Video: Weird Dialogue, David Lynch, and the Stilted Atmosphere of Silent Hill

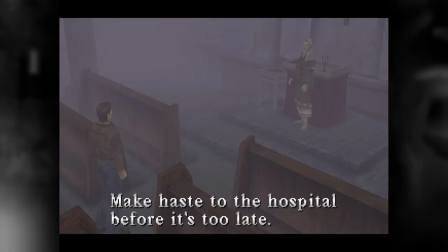[8:19]
Like, oh, it's just some folky pagan witchy old woman who likes a bit of incense, if you know what I mean.
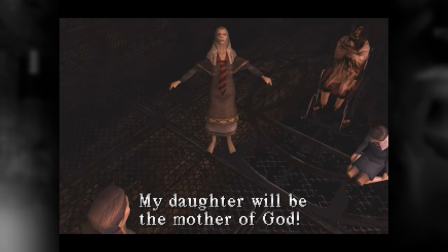[8:25]
Of course, turns out she was a horrible mother who tried to sacrifice her daughter to birth a satanic god into the world that ended up f***ing incinerating her to death.
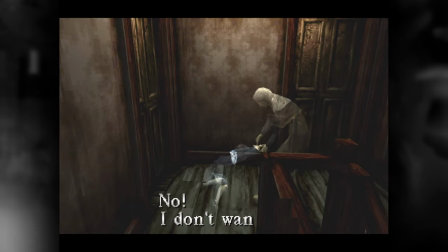[8:33]
Take that you evil bi- A few scenes prior to the final boss, the ghostly vision of Dahlia trying to drag her daughter along to be used in the ceremony is truly heartbreaking.
I just want you to lend me a teeny bit of your power, that's all. No!
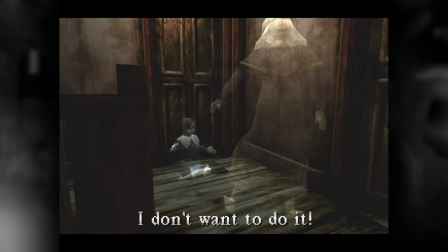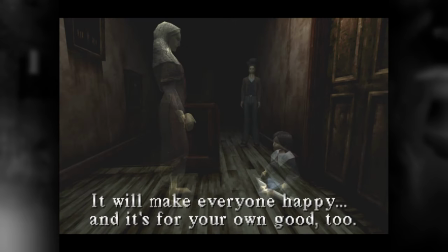[8:55]
As Dahlia rabbits on about the ritual, her daughter pleads for her to stop and that she just wants to be happy with her mother. For a brief moment, it seems like Dahlia understands and gives in to her daughter's wish,
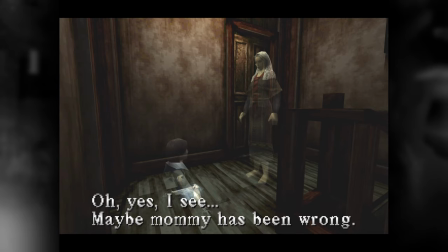[9:06]
before you realise, no.
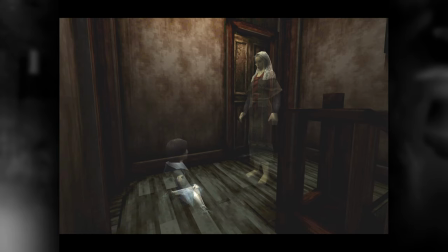I don't think this scene would feel as captivating and horrifying if it wasn't for the pauses.
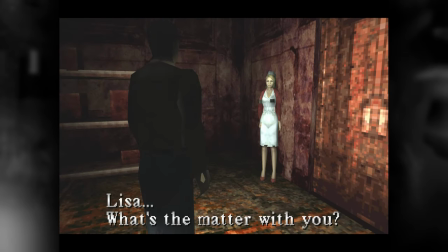[9:35]
I feel similarly about the final conversation with Lisa, as she is so clearly overcome with emotion.
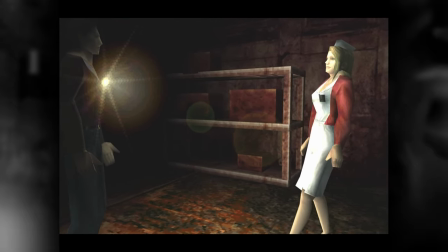[9:49]
The stiff movement the game allows her, as she stumbles over towards him, doesn't do her any favours at appearing more human though.
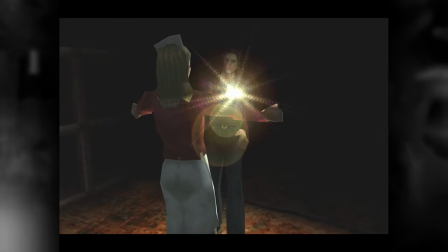[9:56]
I mean, she's either like drugged or possessed or whatever right? And he understandably freaks out.
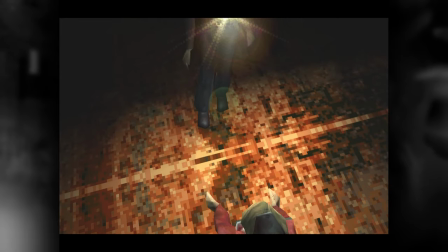[10:01]
That scene is equal parts powerful, repulsive and emotionally confused and I think the atypical staging works all the better for it.
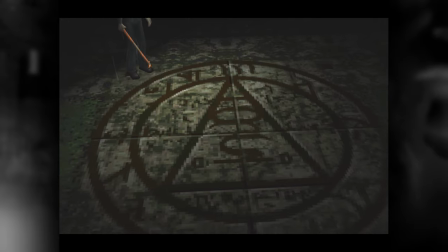[10:11]
Beyond just the dialogue, Silent Hill has a really effective sound design. A lot of the quote-unquote music is gritty, grinding and industrial.
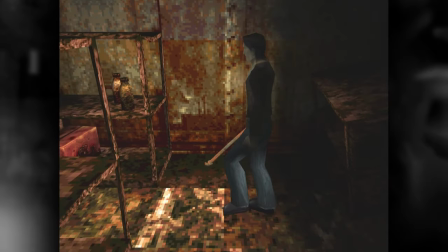[10:22]
We're not into that sound. And during my first playthrough, I found it hard to tell sometimes what was music and what was sound effects,
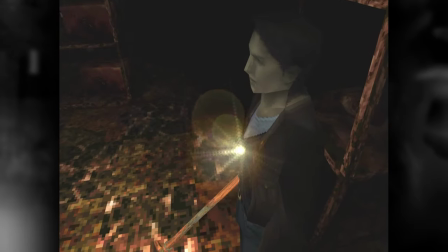[10:30]
adding to Harry's already heightened level of delirium. Whoever did the music for this game, wow, they knew what they were doing.
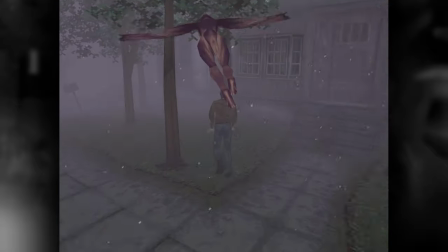[10:38]
The use of the radio staticky ringing noise as a monster detection device is beautiful design, and it's introduced in a near perfect way.
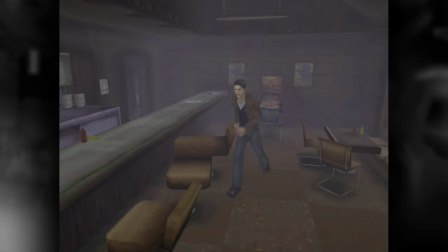[10:47]
After Sybil leaves in the diner scene, Harry is left all alone. The silence after the music is deafening, reinforcing Harry's sense of loneliness.
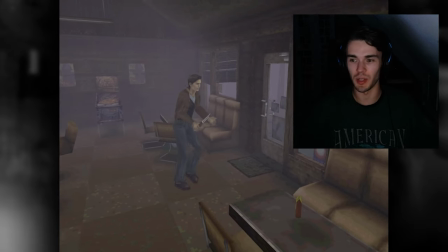[10:55]
I hate this game, I literally don't want to leave this cafe. Okay we're doing it.
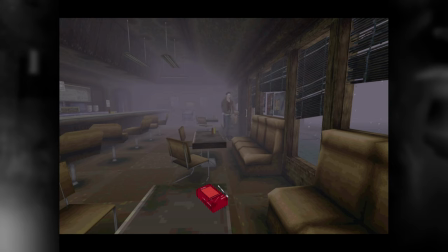[10:59]
As he heads to leave, a battery powered radio kicks in, spitting out a ringing static, and soon after,
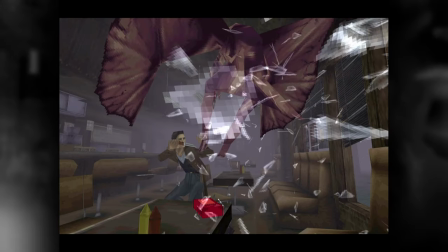[11:05]
a fleshy Zubat from hell smashes through the diner windows to feast on today's special, you.
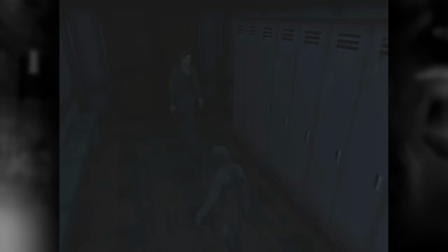[11:10]
Initially, I didn't put 2 and 2 together that the radio indicates the presence of unworldly monsters,
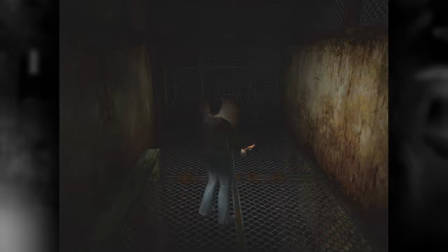[11:16]
but soon enough it became a great tool for combating Silent Hill's primary goal, getting from A to B without dying.
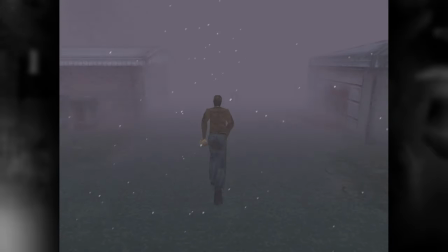[11:23]
The heavy fog and poor draw distance makes it a necessary mechanic in the game for not being completely mauled to death,
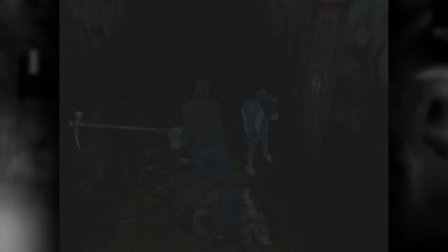[11:30]
and the way it stops working in the nowhere portion of the game is a great subversion of your normal survival tactics. I was recently in the US for a conference and I decided to visit New York at the end. After having spent a week around a whole bunch of new people, I inevitably got a cold and didn't really feel like exploring around the city in the evenings by myself. One night I found this little independent cinema and they were showing this 2006 three-hour monster of a film, David Lynch's Inland Empire.
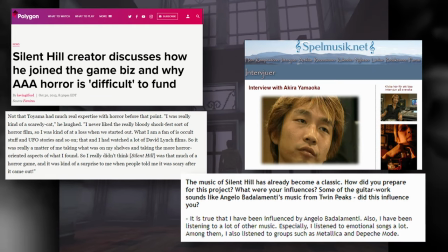[12:01]
Now, it's no secret that some of the devs and creative team were inspired by David Lynch, with Twin Peaks being a major obvious influence on the game.
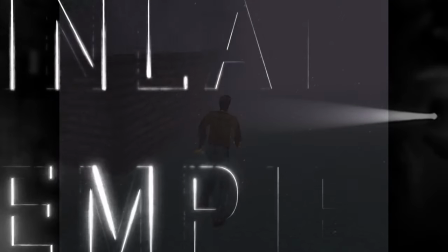[12:10]
However, personally I'm strongly drawn to comparing the game to this film that came out 7 years after the release of Silent Hill.
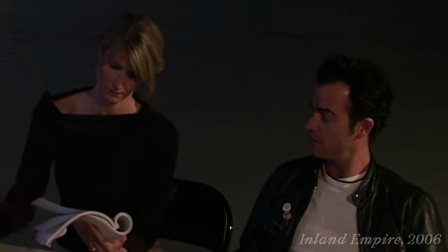[12:17]
Subtitled A Woman in Trouble, the film casts Laura Dern as she fantastically plays a Hollywood actress navigating
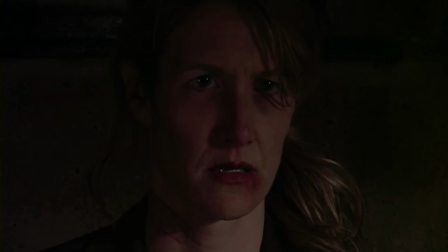[12:24]
a role in a supposedly cursed script as reality breaks down around her.
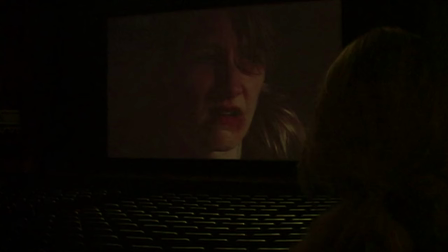[12:29]
The film is extremely surreal and experimental,
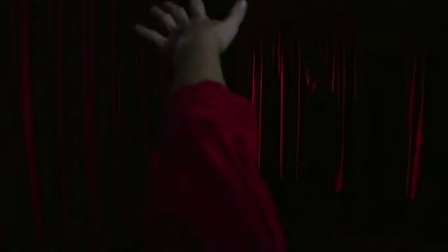[12:31]
the plot not so much winding as it does spiral, morph and fade from existence completely at times.
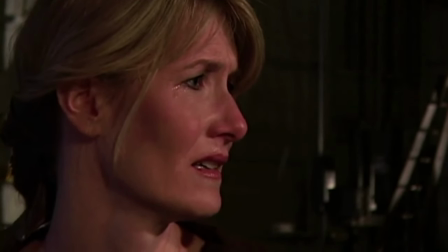[12:39]
Usually these kind of films are not for me, but there was something about it that was so mesmerising and captivating that it's been stuck in my mind ever since,
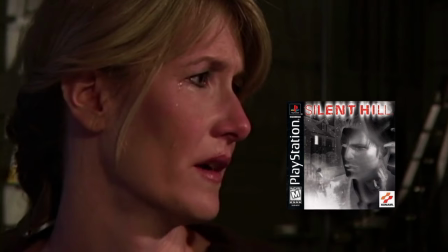[12:48]
and playing Silent Hill has brought it back to the forefront of my mind.
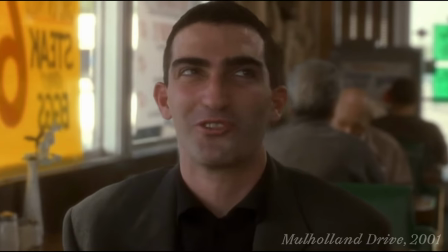[12:52]
Sparse, dragging conversations feature a lot in David Lynch's work, Inland Empire being no exception.
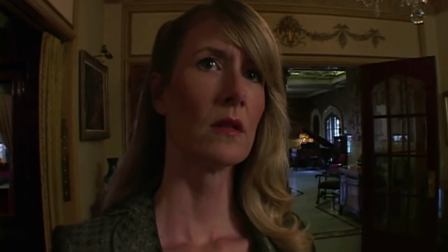[12:58]
One of the first conversations in the film occurs between Laura Dern's character, Nikki, and a neighbour known only as Visitor Number One.
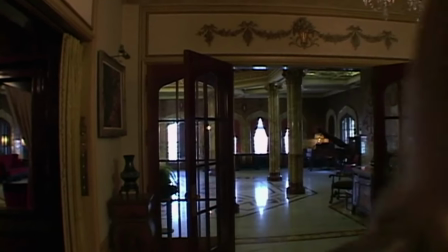[13:06]
You know almost straight away that something is off.
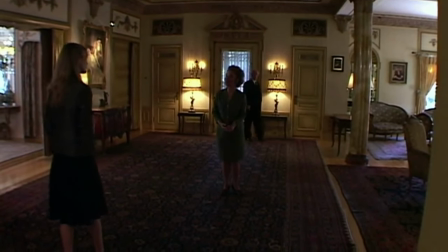[13:10]
Upon the neighbour entering the house, our first shot of their conversation is filmed from the other side of the room.
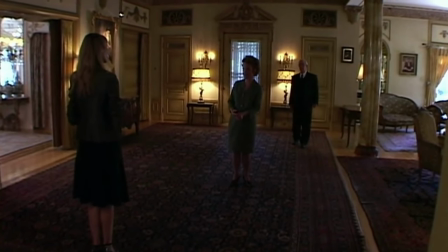[13:16]
Their faces, and therefore their facial expressions, and to an extent their emotions,
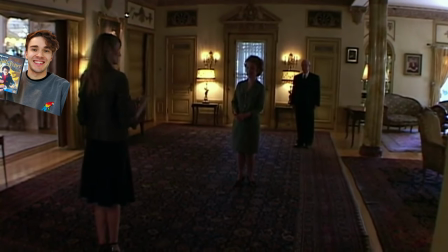[13:21]
are obscured from the viewer, with Nikki facing away and the neighbours silhouetted from the light coming through the front door.
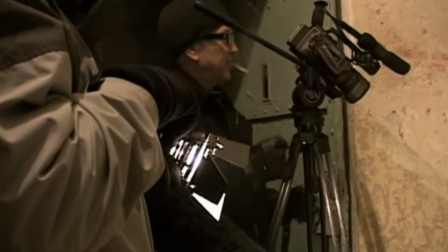[13:27]
Lynch also used digital home video recorders for filming this,
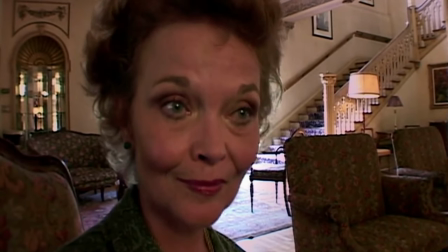[13:30]
meaning a lot of the shots have that pixely haze from the early noughties, leaving zoomed out shots a little unclear.
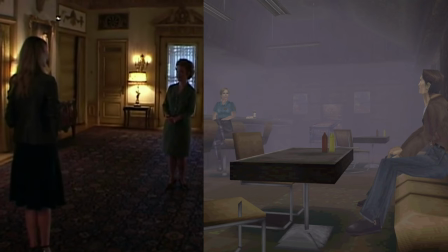[13:37]
The framing is not dissimilar to that of the scene in the diner, where the characters are eerily far apart,
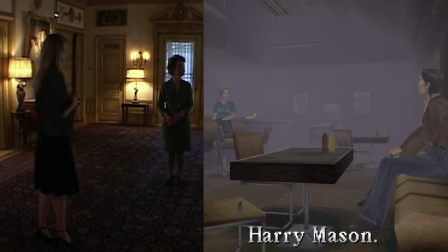[13:43]
with not enough graphical capability to see lips moving during speech.
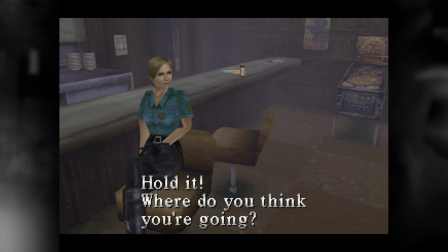[13:47]
The pixely nature of early games leaves a lot of emotional intent up to interpretation from the player.
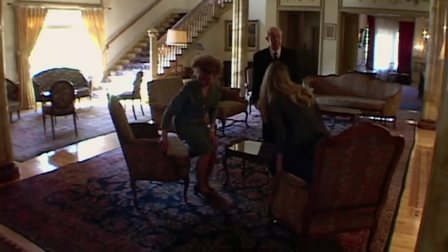[13:53]
As Nicky and the visitor move to sit down,
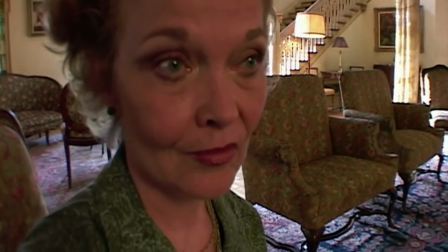[13:56]
their conversation really takes on those uncomfortable pauses as Lynch switches between shots for each line.
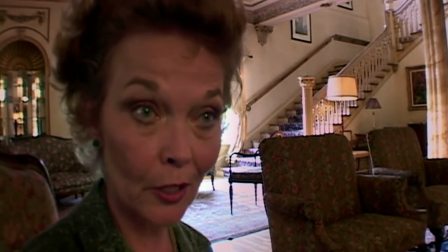[14:02] I think that it is important to know one's neighbours, to say hello to them.
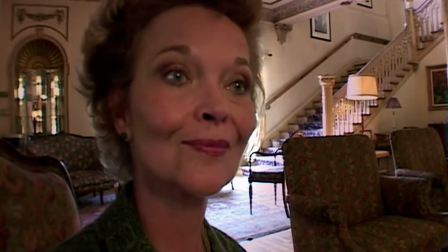[14:09] It's
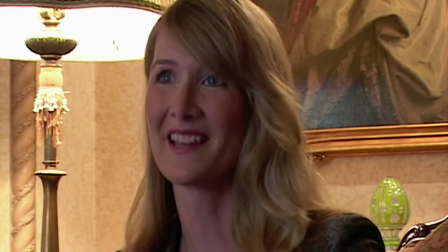[14:15] very rare these days, but that's very nice.
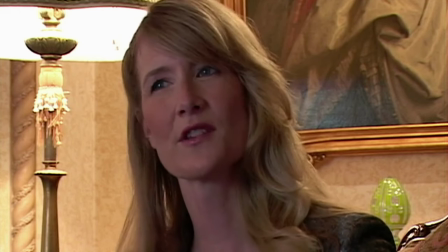[14:20] Which house are you living in?
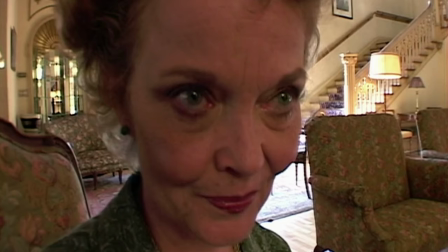[14:25] Just down the way.
The neighbour starts to break typical social etiquette during the conversation, and you can feel the tension thicken the air,
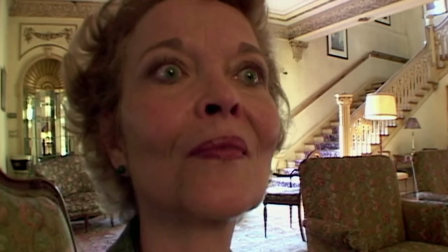[14:34]
helped out by the low, deep synth just barely audible in the background.
Now, I think you are wrong about that.
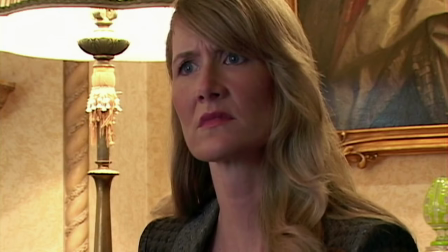[14:46] Brutal fucking murder!
Even as their conversation takes on a sinister tone, and Nikki suggests the visitor should leave,
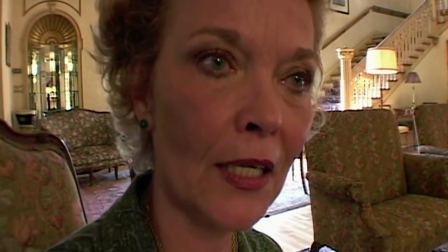[14:55]
the characters don't change their movement or positions, their dialogue doesn't become any more fast-paced, or the pauses reduced.
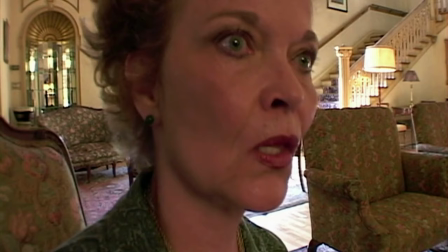[15:02]
Their emotions and responses seem decoupled from what they are saying.
I don't like this kind of talk.
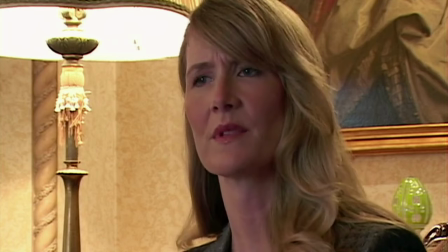[15:08] The things you've been saying I think you should go now.
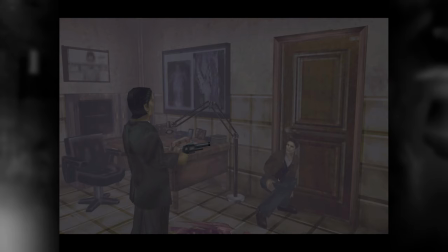[15:14]
Likewise, in Silent Hill, the pauses occur no matter the urgency or emotional content.
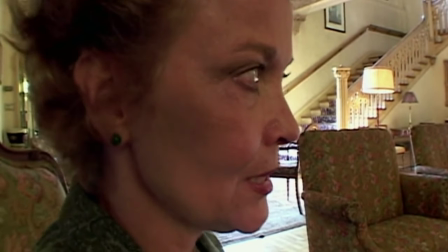[15:20]
Their conversation brilliantly ends with a surreal cut.
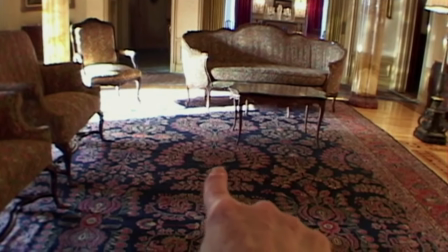[15:23]
After weaving an unfathomable tale, the neighbour points to a sofa, suggesting Nikki will be sitting there tomorrow,
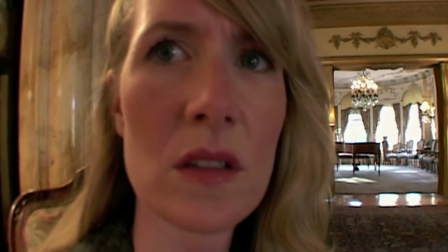[15:31]
and as the camera looks at Nikki looking at the sofa, we cut to tomorrow, where surely enough Nikki sits.
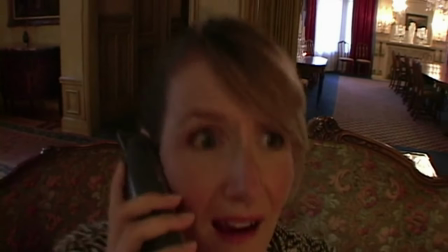[15:37]
However, as she receives the ordinarily positive news that she's got the part in the film she auditioned for, the music buzzes and booms louder yet.
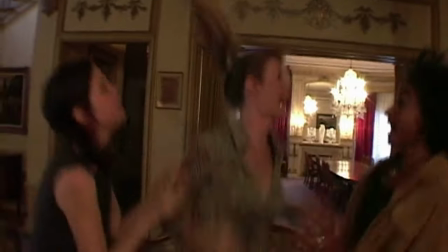[15:49]
Perhaps this is not good news for Nikki after all.
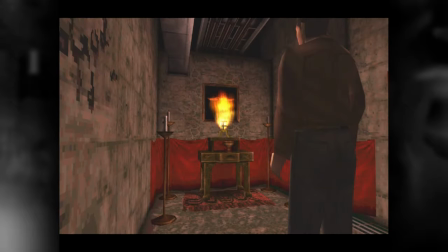[15:53]
Both Inland Empire and Silent Hill feature scenes that are bizarre, grotesque, shocking, snappy and out of this world.
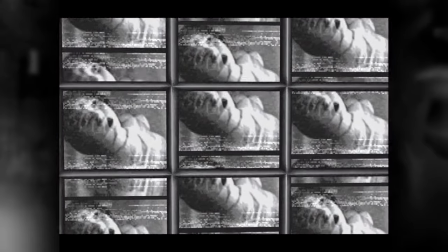[16:01]
Where Silent Hill has flickering TVs, giant worms and strung up rotting corpses,
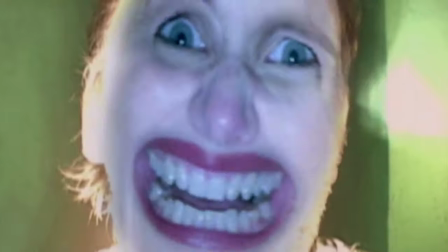[16:06]
Inland Empire has anthropomorphic rabbits, horrifying superimposed faces and screwdrivers sticking out of stomachs.
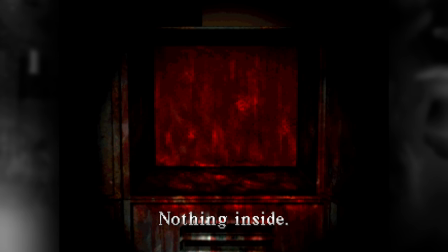[16:13]
Both also share the presence of deserved jump scares. Silent Hill's fake-out of a scare matches Inland Empire's Nikki running towards the camera,
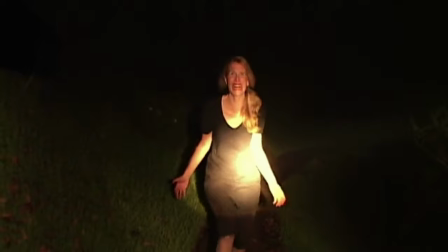[16:22]
a jump scare that Lynch literally walks to the camera and it still gets the viewer jumping in their seats.
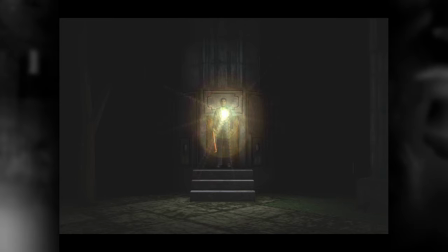[16:28]
More significantly, both pieces of work share alternative universes or corrupted worlds.